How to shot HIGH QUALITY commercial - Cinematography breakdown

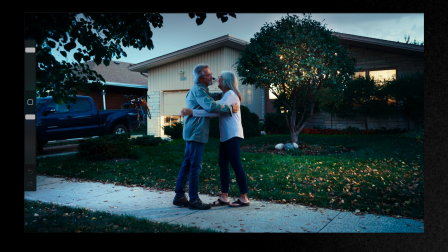8:13 I like this shot because of all of these interesting things here, and I will explain to you right now. The first thing first, the composition wise, yeah. Also center framing, yeah. Lines as usual, yeah.
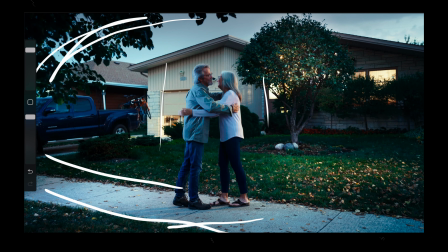8:31 Nice interesting background, foreground, these leaves, yeah, for sure. And also like lines, car, and all of this juicy here.
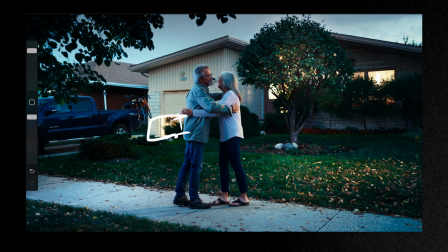8:45 In terms of camera movement, easy, like a simple static shot without any dolly, without anything. It's just I'm standing there with easy rig and shooting this thing exactly like that. Alternative to this thing, yeah, here same thing.
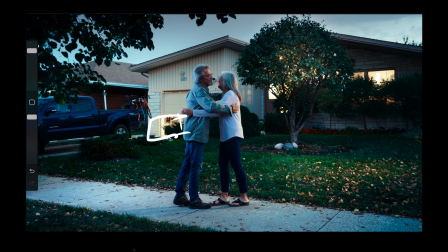9:04 We have this nice, look at that, huh? Nice slash here, yeah. Put some light source in the garage door, open on a half, blast it through it, and have nice thing here.
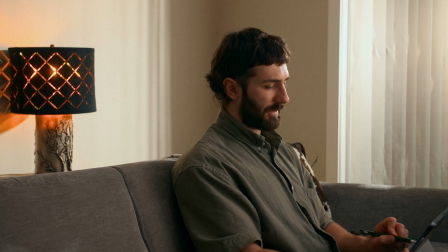9:18 Also right there we have nice shadow pattern.
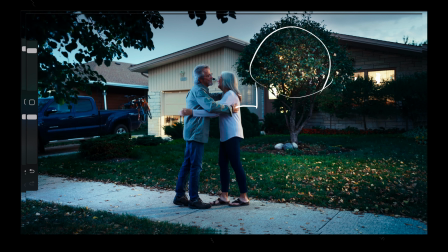9:22 It's all these lights, it's from IKEA, practical lights like that.
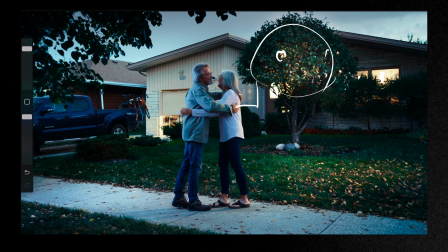9:27 The main thing here is just like here 2K tungsten goes like on her, yeah, like a motivation by this, all of these things,
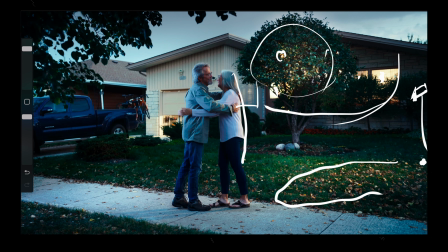9:43 motivation for her kicker here, yeah. And for him, same thing, for his face, key light would be motivated by all of these windows like there, yeah, that's for sure.
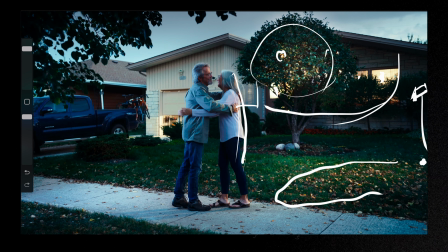9:58 And the moonlight, what about moonlight? We have on his back hat, like here, like some moonlight, cyan, something like blue light here. That's our vertex there,
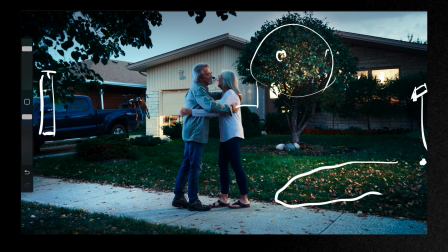10:20 through the silk, I guess so, and create this thing, this temperature for, I guess, one like a or 650.
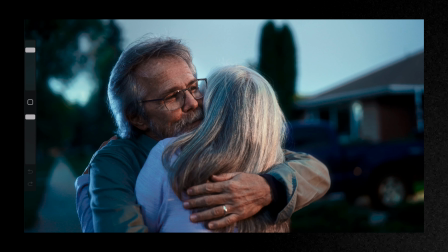10:31 Okay, let's look at a close-up shot. We have this key light, same thing. I set up the lights on a wide shot and then move to close-up, and then I just bring the neck right there and already has nice thing. Our brain works like that.
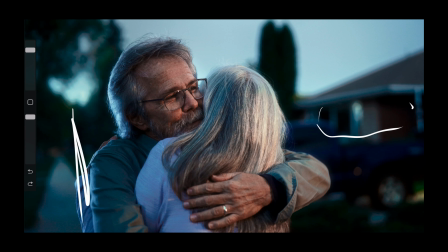10:47 If we remember something, for example, from previous shot and we move to close-up, we already understand where this light coming from, yeah? And that's why you don't need to have every time
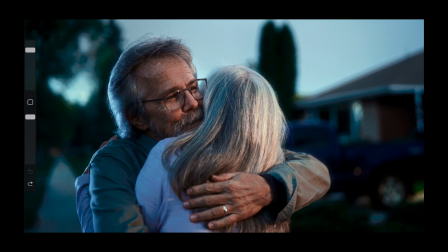11:00 something practical or something motivation for the close-ups because of this thing what I explained before. Try to be like as fast as possible on set and create what we can create with this time and resources what we have.
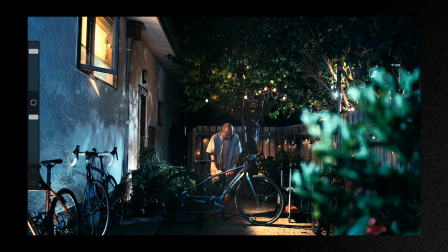11:16 Okay, let's take a look at this nighttime scenario scene that we set up here. What I have here, the same in terms of cinematography and composition. I try to find the depth, yeah, try to find the lines like that.
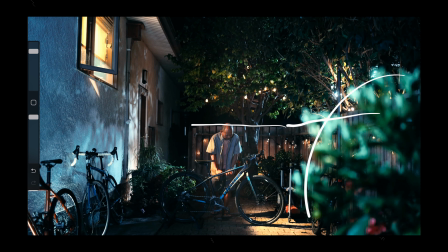11:32 That's one, the foreground like that. Yeah, all of these things.
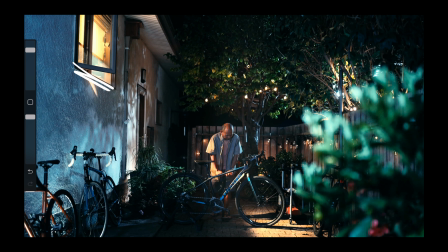11:39 Lines, shapes, different forms, all this stuff. The second thing is lighting scenario, yeah? What do we have here? Main motivation light here, just a window, yeah, 100%, okay.
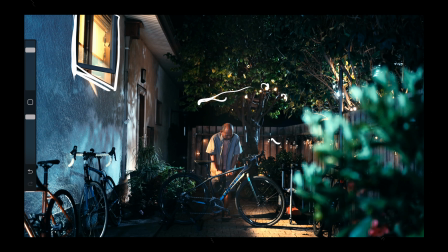11:56 Also, we have some practicals lying like around here, there, yeah, that's for sure nice. And something there, interesting shadow pattern, you know, on this wall,
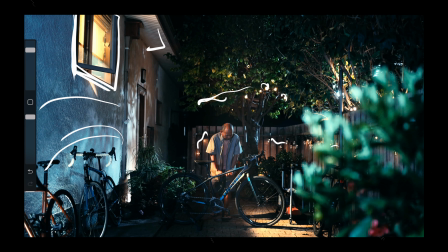12:10 because this wall was completely like a something like that, like flat, like a completely flat, yeah. And we need to emphasize something there and create more interesting thing.